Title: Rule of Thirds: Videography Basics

If you're not familiar with the rule of thirds and how this technique can help you get great composition in your photos and videos, stay tuned. By the end of this video, you'll have a good understanding of what the rule of thirds is, why it's even a rule, and how to use it to improve the look of your photos and videos. So let's get started.
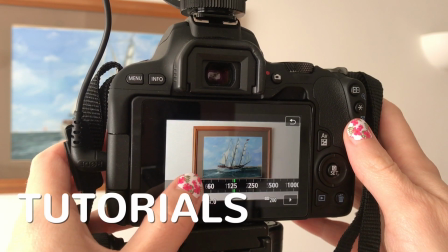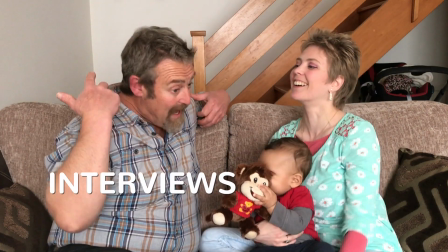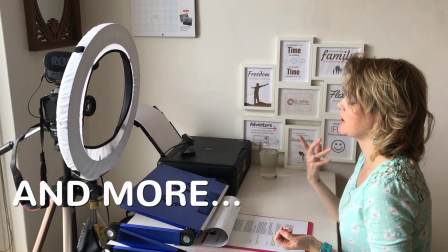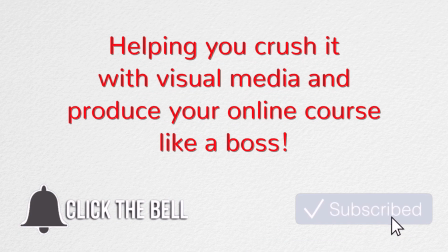Maybe you've heard of the term rule of thirds, but you're not really sure exactly what it is and how it's supposed to help you get better photos and videos. So first of all, let's look at what it is. The rule of thirds is basically like an imaginary grid that you apply to your image through the camera lens,
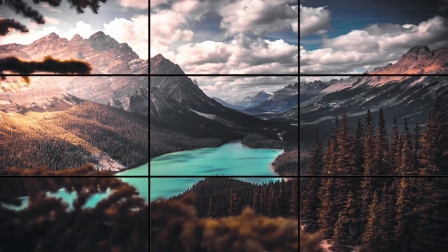and it helps you to know where to put the subject so that the image looks pleasing to the eye. Now, I say imaginary, but actually some cameras do have the function to be able to show the grid on the screen or in the viewfinder so that you don't have to imagine it, you can actually see it there as you are placing your subject. Next, why is it a rule? Artists back in the day used to paint their subject right in the center of the image,
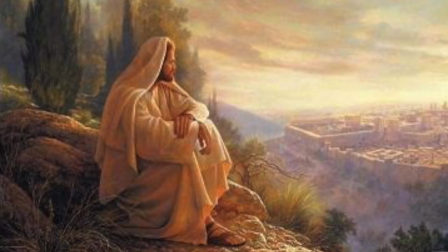but then they started to move off to the side a little bit and to use the rule of thirds in order to allow for more of a dynamic interaction with the background.
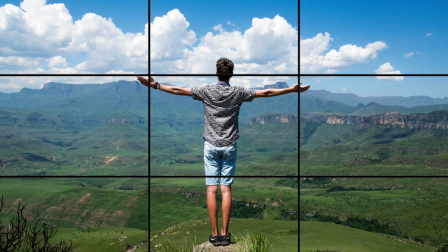So if your subject is in the center of the image, then it's kind of static, whereas if you put the subject slightly to the side or slightly higher or lower,
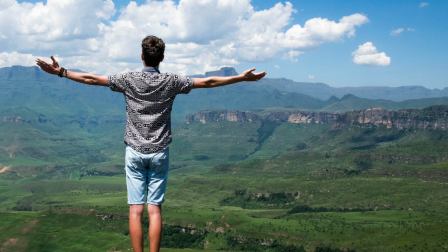then it allows the eye to take in more of the background as well as the subject, which gives it a little bit more dynamics. This makes it a lot more appealing to the eye, but you do need to be careful that the background isn't too distracting because you don't want that to take away from the focus on your subject. So how do we use the rule of thirds? The rule, when it comes to using this grid, is to place your subject on one of the intersecting points.
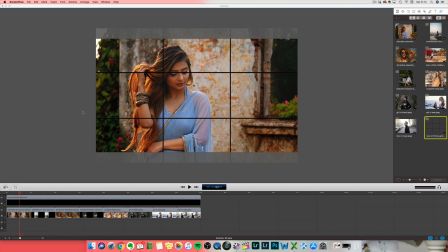So let's look at some examples. Okay, I'm going to go through this as quickly as I can, but I do want to make sure that you know to apply this to videos as well as to photos. So although I'm showing you all photos here, that's just because it's easier, but you can apply this and you should apply it to your videos as well.
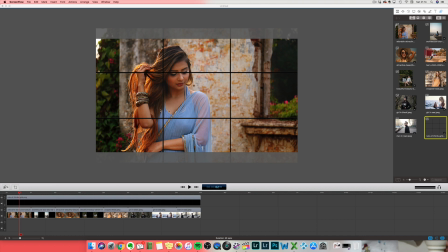So here we have the grid over the top of this image, and as you can see, this girl is on this third and her eyes are on the top third, which makes for a great composition. So when I take the grid off, you can see this looks really nice, and you can see this background kind of, you flip over and then you flip back to her, and it just gives that nice sense of spaciousness and balance.
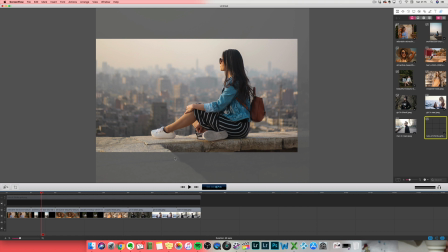If I go to this picture right here, again, she's placed on, let me bring the grid up, she's placed on this third and this third right here, so this is really nice composition wise, and she's looking into the city, so you can see where she's looking into, which is really important.
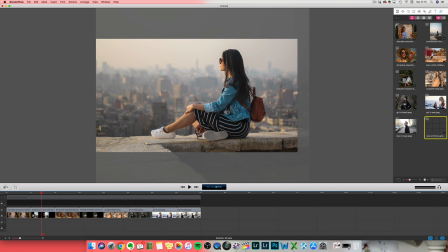If, let me demonstrate here, if I were to move this image over here,
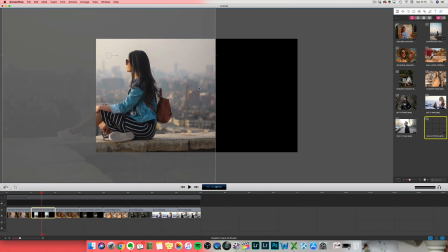for example, and then there was all this space behind her, it would look very odd and very kind of off balance, like she's about to tip off the edge of the image, and you can't see where she's looking into.
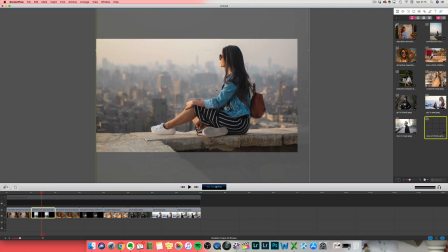So it's really important that you keep her in the correct position, which I had about right here, so that you can see where it is that she's looking into, and that provides for a really nice composition. Here we have a close-up.
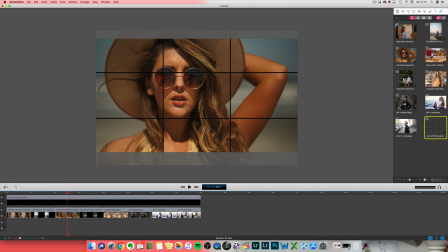So this is a girl who is mainly on this third and her eyes are on the upper third. So typically you're going to have the eyes on the upper third most of the time, not all the time, but most of the time. And if you were to use this as an example of maybe teaching to video image,
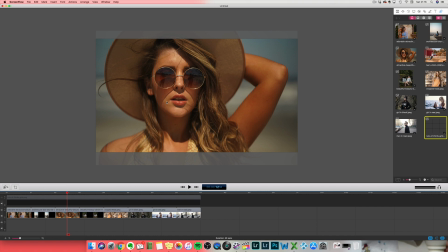because often this would be the sort of composition you might have for your videos, then this would be a great way to do it, just having you slightly off to the side, not right in the center. And then having something to balance that off in this area, something in the background.
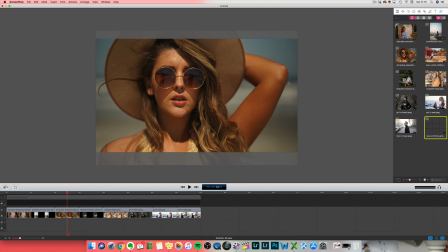Obviously, she's got her elbow in the way, but something in the background would look really nice there.
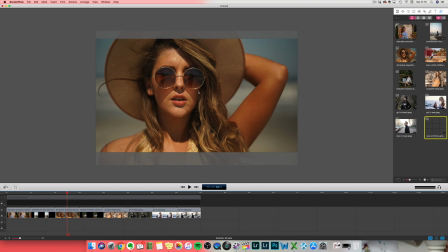Something very subtle, not very distracting. So the focus is here, and that would make for a great composition for your videos as well.
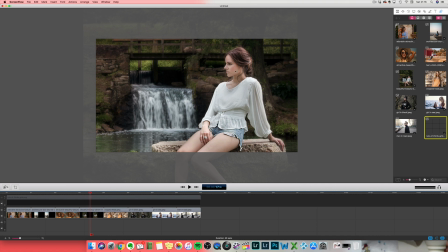Here we have this girl, and she is looking into the image. So again, this is a good composition in terms of having all that space where she's looking into and you can see it. With this in the background, it looks really nice. So you go over here to look at the background and you come back to her as the main subject.
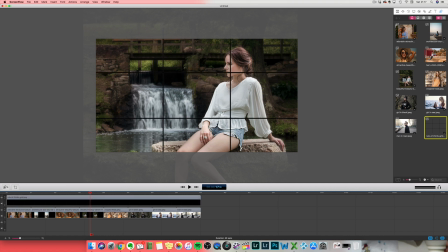And if you look at the thirds, she's on this third and basically coming down into this area right here. So a little bit of this line here. And the next one here, I wanted to show you, maybe not so much with the grid on top,
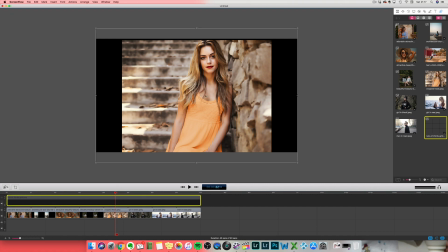I just wanted to point out that the photographer who took this, I got all these photos off Pexels, which is a free site for getting photos. You can see up the top here, they've chopped off the top of her head, which I don't actually think is a really good thing in this case, because there's all this space down here,
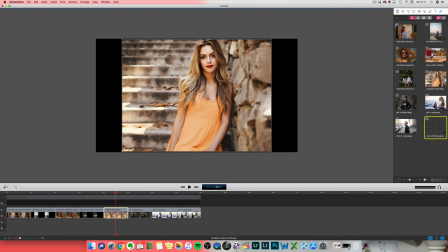and they just chopped off that little bit. So I think it's okay to chop off the top of your head if you're quite zoomed in. In this case, they're not, and I didn't think this was well done. So I just wanted to point out to avoid this kind of thing here.
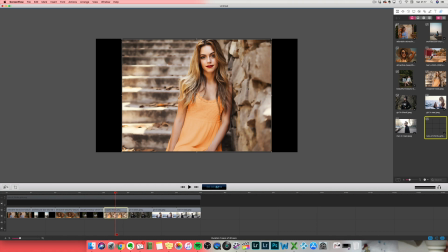But apart from that, it's actually really nice. You've got this foreground image on this side, and you've got these really interesting steps.
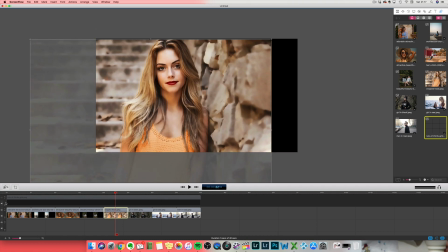So if I were to recompose this, let's bring it in and
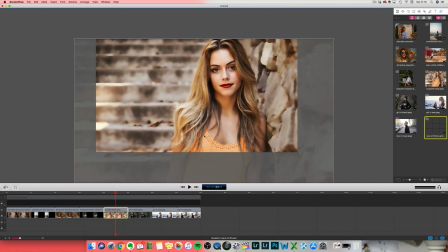actually put it somewhere along those lines. So I think this is a much nicer shot. You've got enough of a base down here to feel like she's got a base, I can't think of the word, and it doesn't matter so much that the top is cut off now.
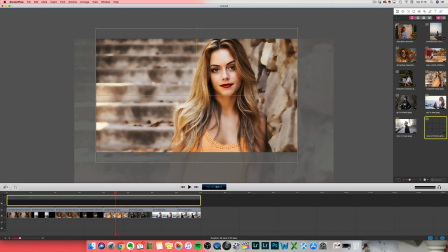You may want to move it up just a little bit potentially. I'm moving the wrong thing here. Like that, just to make it maybe feel like it was more of an intentional thing rather than just the top cut off. But if I put the grid on now, you can see that she's on this third and the eyes are just above this third,
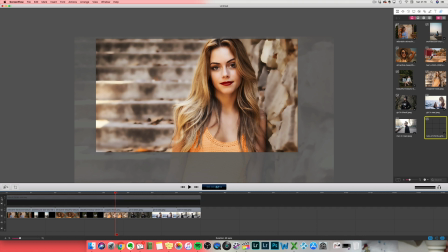and actually that makes, I think, for a much nicer composition. And again, if you were doing a video and talking to camera, having you on the third like this, and then having something like this in your background, maybe related to your branding or to your topic or something along those lines,
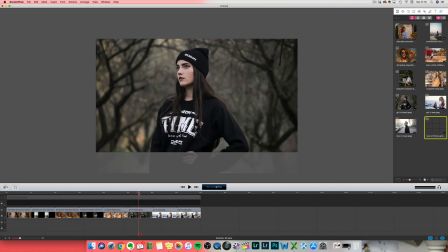then that would all be really nice and in keeping. Now this one, she's right bang in the center of the image. So if I turn the grid on, you can see right bang in the center, her eyes are slightly above the third, and actually it doesn't look like a really great composition.
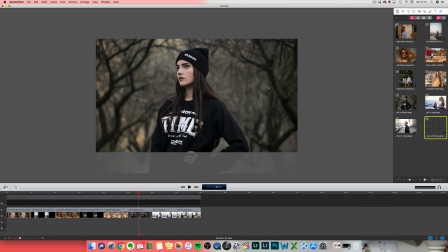She's framed by the trees, which I guess is something, but personally I don't like this composition. What I would do is zoom in again, because obviously I can only work with what I've got here.
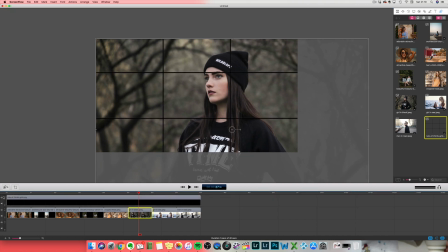And I would probably go into about there, and if I turn on the grids, we might pull her eyes up a little bit. So now she's on this third with eyes on here. She's got this space to look into, and if I take the grid off, it actually, I think, looks much more interesting.
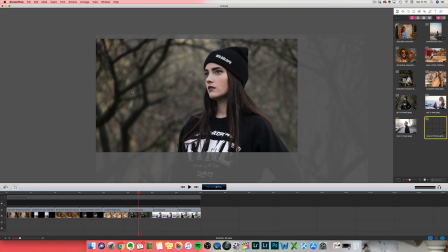You're actually wondering, what is she thinking about? What is she seeing? And that makes for, I think, much nicer composition than the first one.
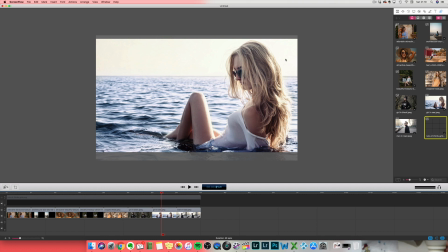I like this one, even though there's not that much space over here. So if I go to here, for example, she is mainly on this side, so she's a little bit further to the right than on this third. But we don't need a lot of space behind here. She's on this third here, most of it.
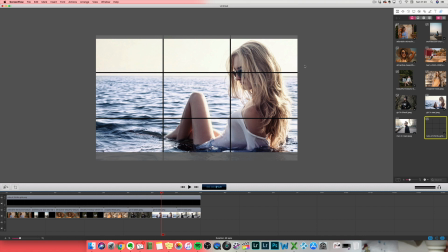And that's, I guess, where the focus is. You could potentially add a little bit more space, but actually I don't think it's necessary. I like the fact that there's so much space in front, because it gives that sense of openness and spaciousness that the ocean kind of communicates.
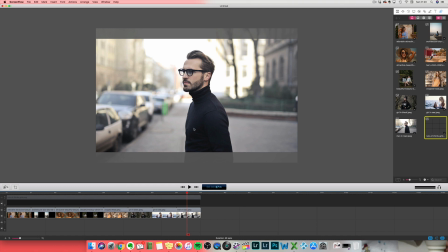So I think this is a really nice composition. And finally, this one. So I don't think this is a great composition either. You've got this man right bang in the center of the image. Let's bring this up. So he's right bang in the middle. His eyes are on the right level here.
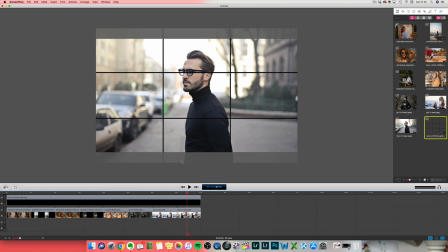But the image in general, I don't think actually, it looks very static, as we talked about. Yes, you've got the cars here, but what's all this extra space? What's that needed for?